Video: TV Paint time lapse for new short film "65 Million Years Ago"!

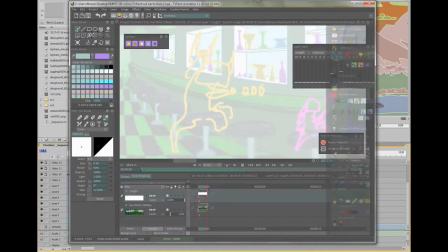Hey everybody,
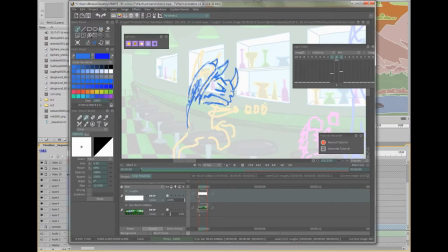this is a time lapse of some animation from my fifth short film, 65 million years ago. Right now I'm drawing a triceratops in a bar. This is scene 4 from my film.
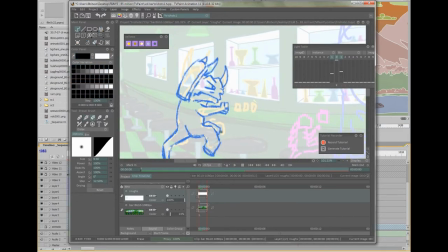I'm using TV paint and roughing out the drawing over top of a
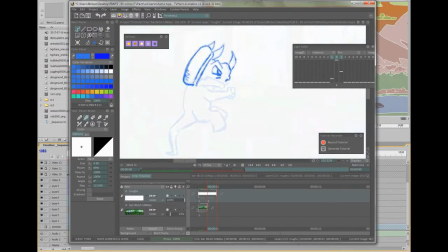sketch that I did on top of the original background. See, I'm spending a fair amount of time on the face, trying to make the expression read clearly.
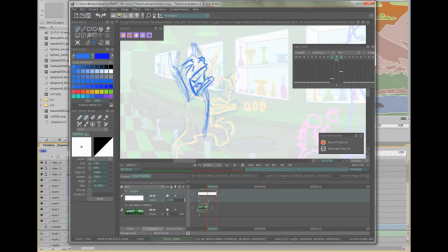When I'm doing this, I'm often pushing, say I just shifted the hand there, for a strong silhouette, make sure that the emotion is read clearly.
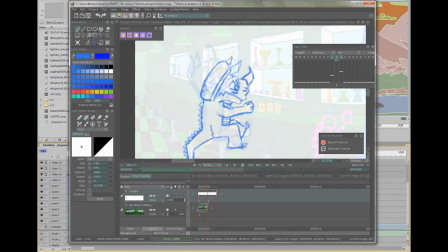I'm keeping it pretty low on the smooth animation side here, focusing more on the story and the straight. I'm just looking at my drawings. look at that. Tilt the head forward. Focusing on the straightforwardness of the story and making sure that it reads clearly,
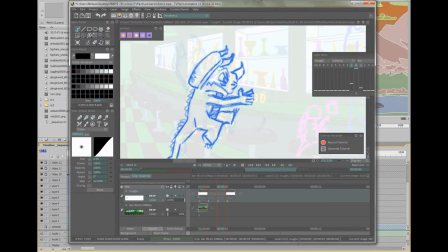that it's entertaining, that it's funny, and I'm prioritizing that over smooth animation. So you're going to see a lot of holds. You're going to see some stuff on fours and sixes for those of you who know animation.
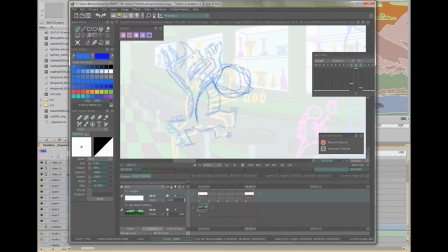And I'm just trying to make it funny, trying to make it interesting, trying to make it what I want to see. So here he's taken his shot of whatever liquid it is,
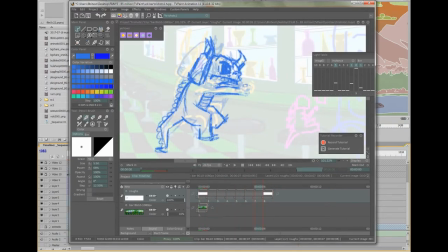and he puts the glass back on the bar, and he opens his hand asking for another one.
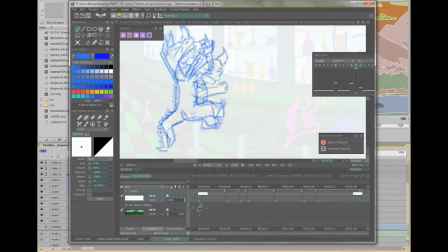I'm not even going to in between those last two parts there. It's just going to be straight up drawings.
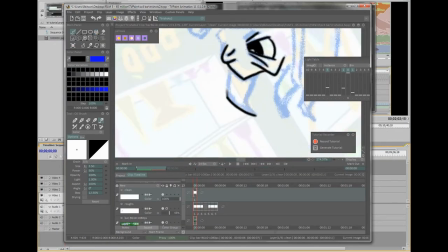So now I'm going and starting to clean it up. Again, using TV paint, there's some really good tools here.
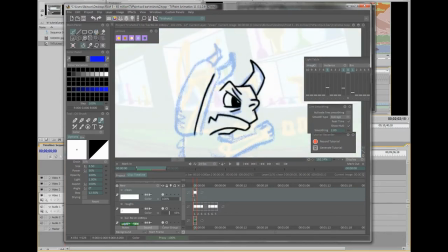I'm really happy with this program so far.
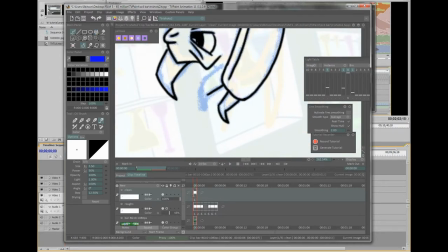I did traditional hand-drawn animation for a few years before I got into digital 2D and 3D.
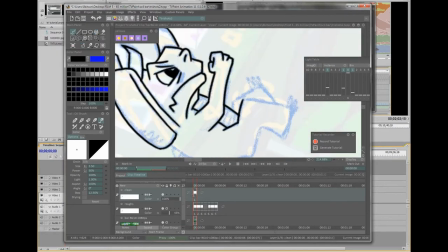And this is, this is taking me back to when I was drawing on paper.
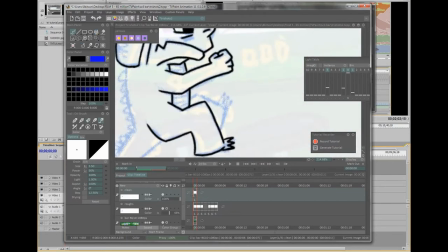It's pretty great. Except you got control. Well, in addition to the drawing, you got control Z too.
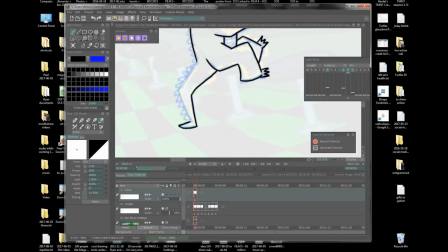And you see on the screen right upper foot there,
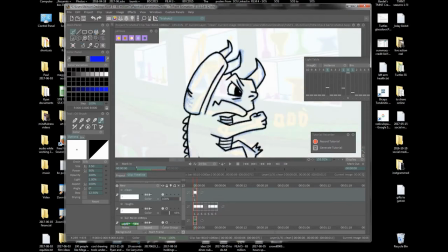I've got a really awkward shape, which I'm going to change in a minute because I don't like how that worked out.
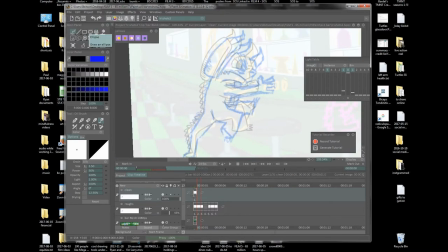But as I was going, it was serving the purpose.
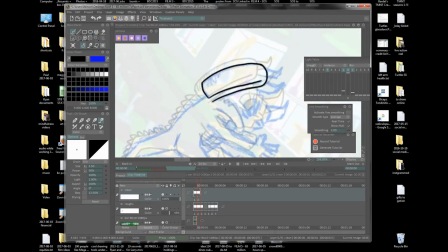You can see sometimes I'll draw a line, then undo it, draw a line again.
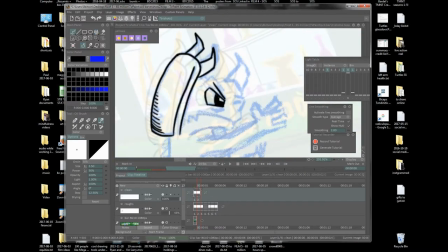I'm just looking for the simplest workflow that I can get the lines done quickly,
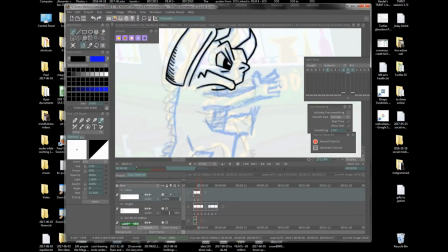get them done in a way that I can repeat it, that it's making my job as easy as possible to get it done as quickly as possible and tell the story that I want to tell. Yep, there I did. I fixed that foot. I knew I did that.
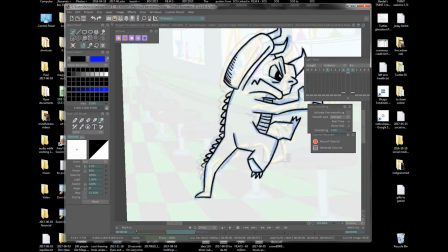So I recorded this over about 3-4 hours and I've condensed it all down to 6 minutes.
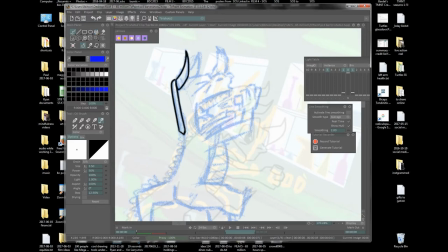Angle changes on the head, that's something that I want to try to accentuate for shape change, for variety. Again, because I'm keeping the animation relatively limited, I want to go for as much contrast within the drawings as I can.
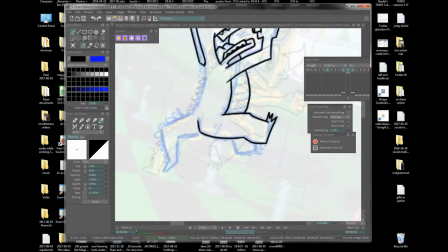You can see I'm rotating the disc around a lot. I'm working on a 21-inch Cintiq and
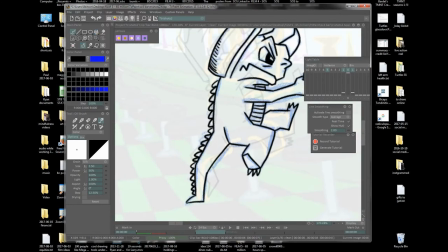paying attention to your body's natural inclinations, the way that your
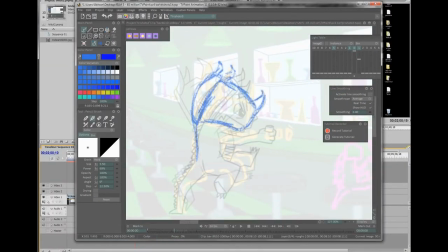elbow rotates, the way that your shoulder rotates, the way that your wrists rotate, the way your fingers rotate